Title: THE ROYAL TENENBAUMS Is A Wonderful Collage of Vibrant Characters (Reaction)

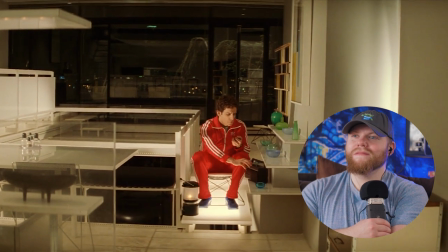[4:07]
Thank goodness Wes Anderson isn't colorblind though what kind of training exercise a rare occurrence where we get some handheld though fitting for this scene man's been through one too many of these four
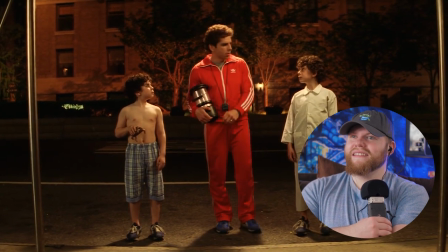[4:37]
minutes 48 seconds we're all dead burned to a crisp jeez i don't know how much faster they could be dude doesn't mince words though getting them fully prepared ethylene
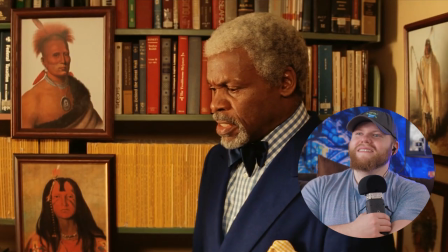[4:46]
became an archaeologist probably be advantageous for your marital status to be legally
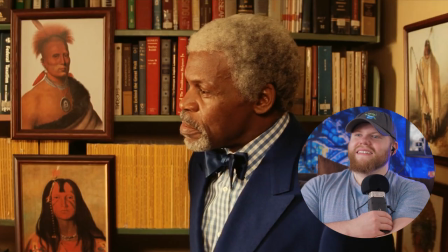[4:51]
established as single what do you mean will you marry me i love that guy in the back perked up these frames are just exquisite the
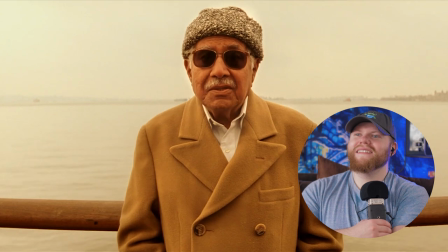[5:02]
black man asked her to be his wife what did ethyl say she thinks about it i've had my share of from Fidelities,
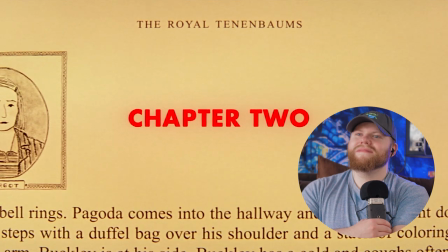[5:08] but she's still my wife.
Cool that he's breaking this up into chapters. It's flowing very much like a storybook or a novel or something like that, so it's fitting that he's doing that.
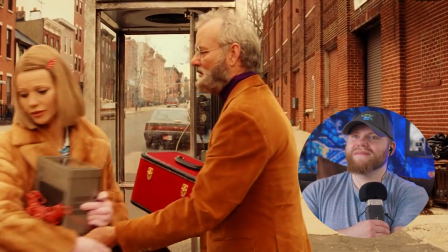[5:19] You don't love me anymore, do you? I do, kind of. Can't explain it right now. I'll call you, okay?
I hope this isn't the last we see of Bill Murray's character. I always get excited to see him. I guess in grand budapest he was kind of just a small cameo anyway so it could just be here at the beginning hello hello
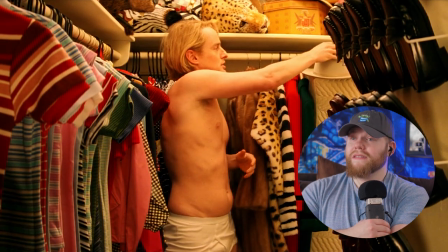[5:44]
beautiful why is he just chilling in the closet like that i love that he puts on the hat even though it does not match the rest of him right
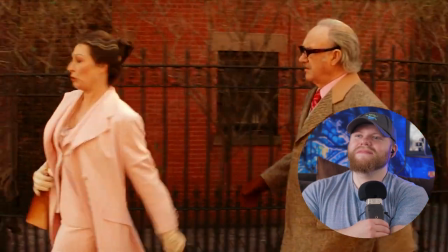[5:56]
now i want my family back well you can't have it i'm sorry for you but it's too late i'm dying i'll be dead in six weeks
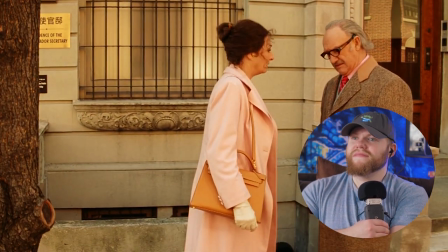[6:02]
oh i'm Sorry, I didn't know I love that he hasn't said anything else. It's just working through her mind He's gonna have to do a lot of healing with the relationships doesn't seem like too many people like him
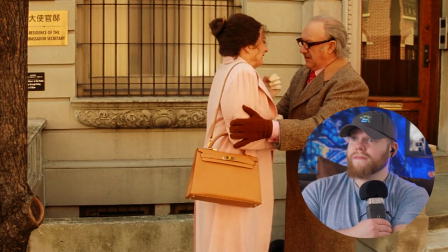[6:15]
Okay, listen, I'm not dying, but I need some time.
I want it. I want us to
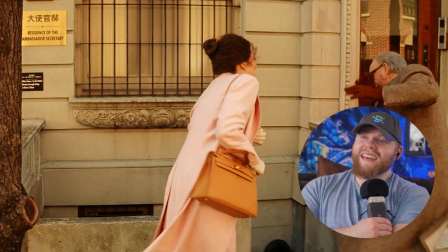That's like a classic Frank Reynolds move He's not getting anywhere good by doing that the ship's porter
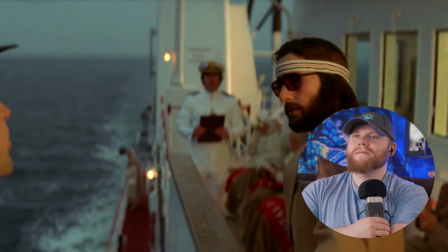[6:30]
arranged for Richie to disembark at Halifax and transferred to a third-class stateroom on board the Queen Helena,
his trunks would not arrive for another 11 days.
Oh, is the narrator Alec Baldwin? I think it might be. It took me way too long to get that.
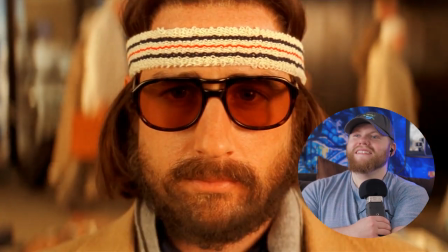We got the soundtrack and the slow-motion hair blowing in the wind. You know that's real love.
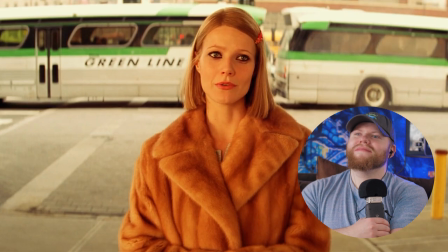[6:59] Stand up straight and let me get a look at you. What's so funny? Well, it's nice to see you too.
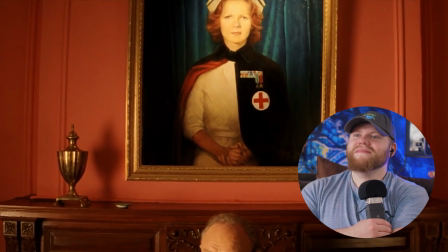[7:09]
man's speechless been waiting for this moment forever i've missed the hell out of you my darlings well you know that though don't you i hear you're dying so they tell me get straight to the point no pleasantries to be fair he did a lot of damage in their youth how long are you
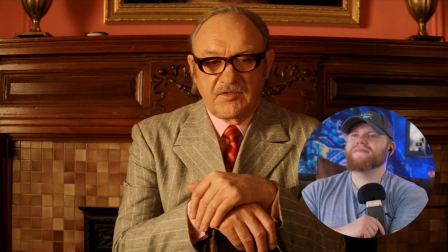[7:26] gonna last not long a month a year the three of you and your mother are all i've got and i love you more than anything. Chaz, let me finish here.
Man's not hiding his feelings at all seems to be the most outspoken.
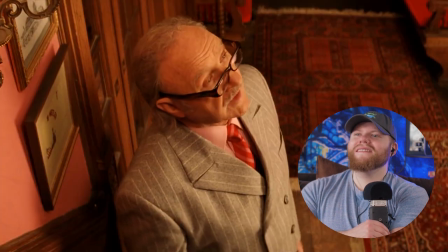[7:39] I'll be right back. Chaz, can I see my grandsons? Don't give me that guff. I think we'll pass.
Shoot, man, that's harsh. Can't say I fully blame him, but I have a feeling he'll work up to letting him meet him by the end of this.
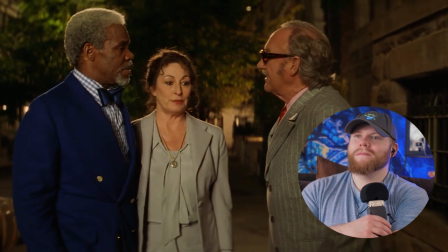[7:54] Hold the cab, will you, driver? Royal, this is Henry Sherman. Hey, lay it on me, man. How do you do? Not too well.
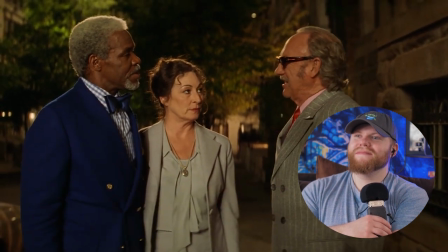[7:59] I'm dying.